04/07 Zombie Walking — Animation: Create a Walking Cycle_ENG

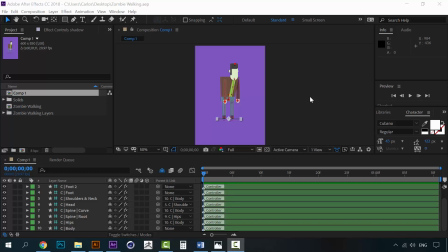(0:00)
Hey everyone, welcome to another lesson of the course. Now we just finished the normal walking and now it's time to have some fun with the zombie walking.
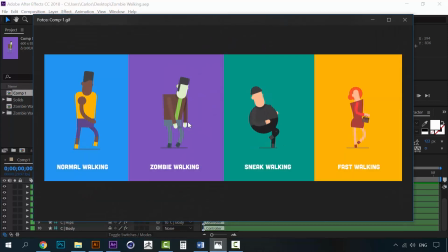(0:10)
This is how it's going to look. You can see it's just your regular zombie walking, like a zombie. And it's actually very simple to create. It's actually simpler than the normal walking because you can see that the movement is really basic.
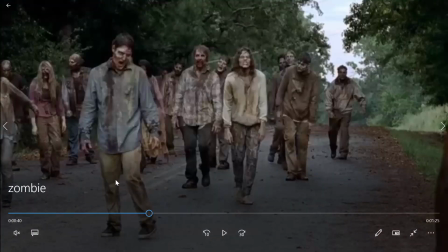(0:28)
And of course, before jumping to the animation, I wanted to show you a reference of a zombie walking. Of course, these are real zombies, for so to say.
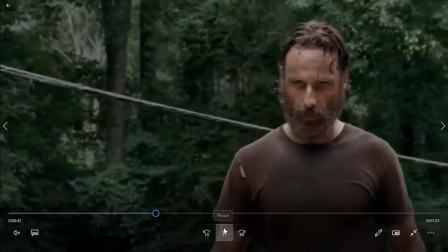(0:39)
It's from a very famous series, and you can see how they walk, how the walking is.
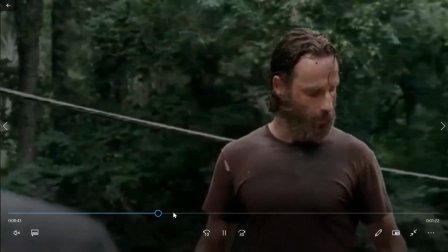(0:46)
It's not a normal walking because they are dead, of course, and you can see that they are like struggling to get his feet together.
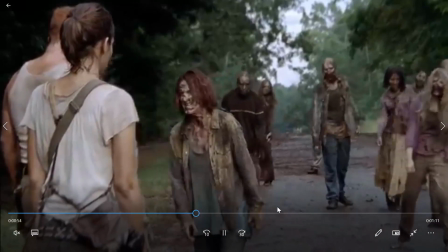(0:55)
You can see how this guy is really struggling to move the feet, and the arms are just like hanging there.
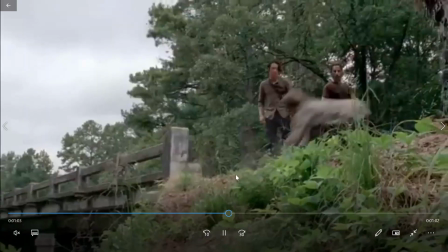(1:03)
They are almost not moving the arms.
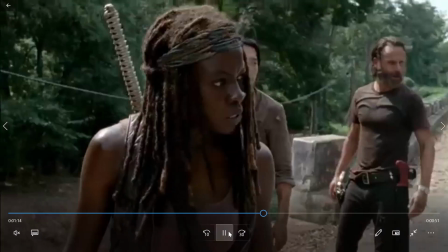(1:06)
They are just walking like with a very very very struggling a lot to move their limbs.
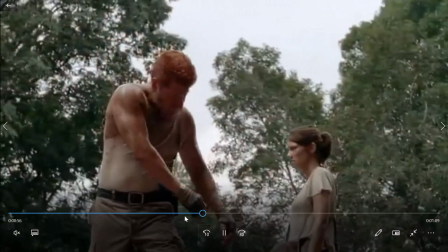(1:15)
So that's what we are going to replicate in this case for the animation.
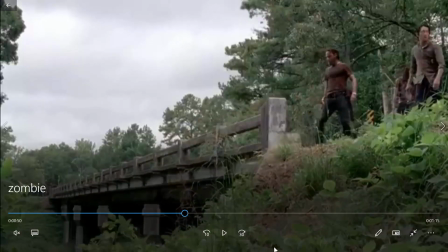(1:22)
Okay.
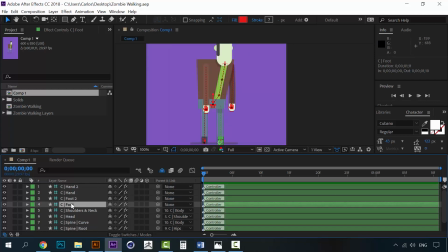(1:24)
As you can see, I have already rigged the character, so we can begin with the foot. Let's begin with the left foot, open the position and create a keyframe here, make it easy ease.
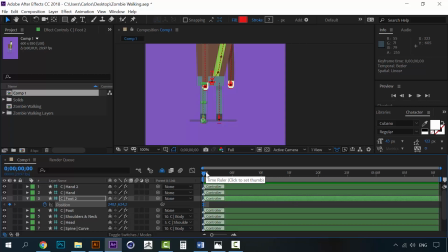(1:45)
And to begin, we're going to replicate what we did with the last walk, the normal walk. We're going to copy that here and then work our way through the zombie walk. For example,
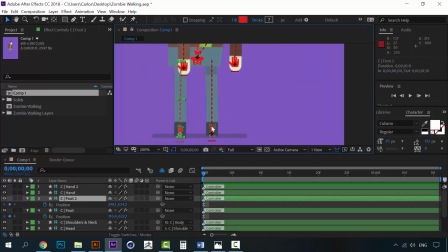(2:04)
this foot on the first keyframe should be to the back, just like we did before, and then 10 frames later he should be like this.
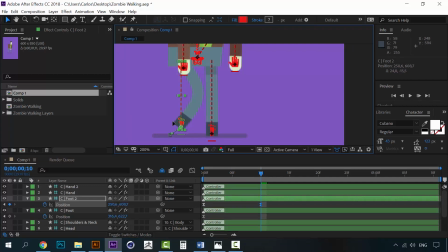(2:20)
But instead of going like this, because zombies, as you may know, are not so athletic, so this feet, instead of going like this, should go somewhere like this, like he's really struggling to get his feet up because they are dead,
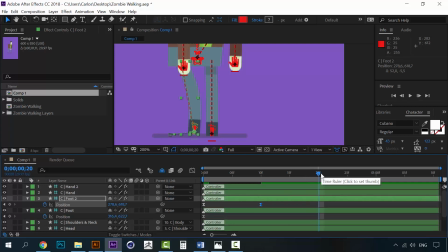(2:38)
you know. So I'm going to move another 10 frames and I'm going to set it here like this.
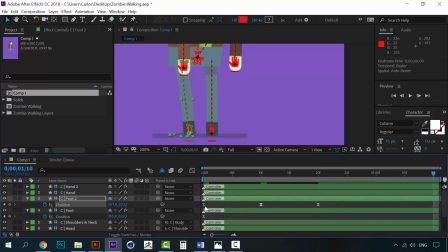(2:56)
And then on the final frame I'm going to copy the first one. So let's see how this looks. Alright, this looks good, but I think that he's lifting the foot too much.
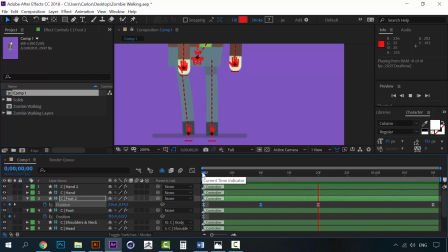(3:16)
Should be something like this. And now this frame, when he gets to the middle part, we can drag it
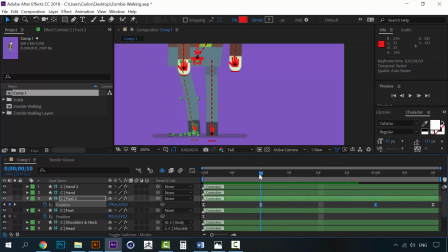(3:30)
far to the right like this, so that he stays more time in this position. So you can see that now it looks like he's really trying to crawl his way out to, I don't know, whatever zombies do.
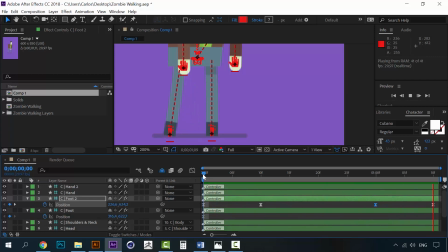(3:49)
You can see that the effect now looks better now. Okay, so that's it with this foot. Now let's work with this. This one should be in this position to the front.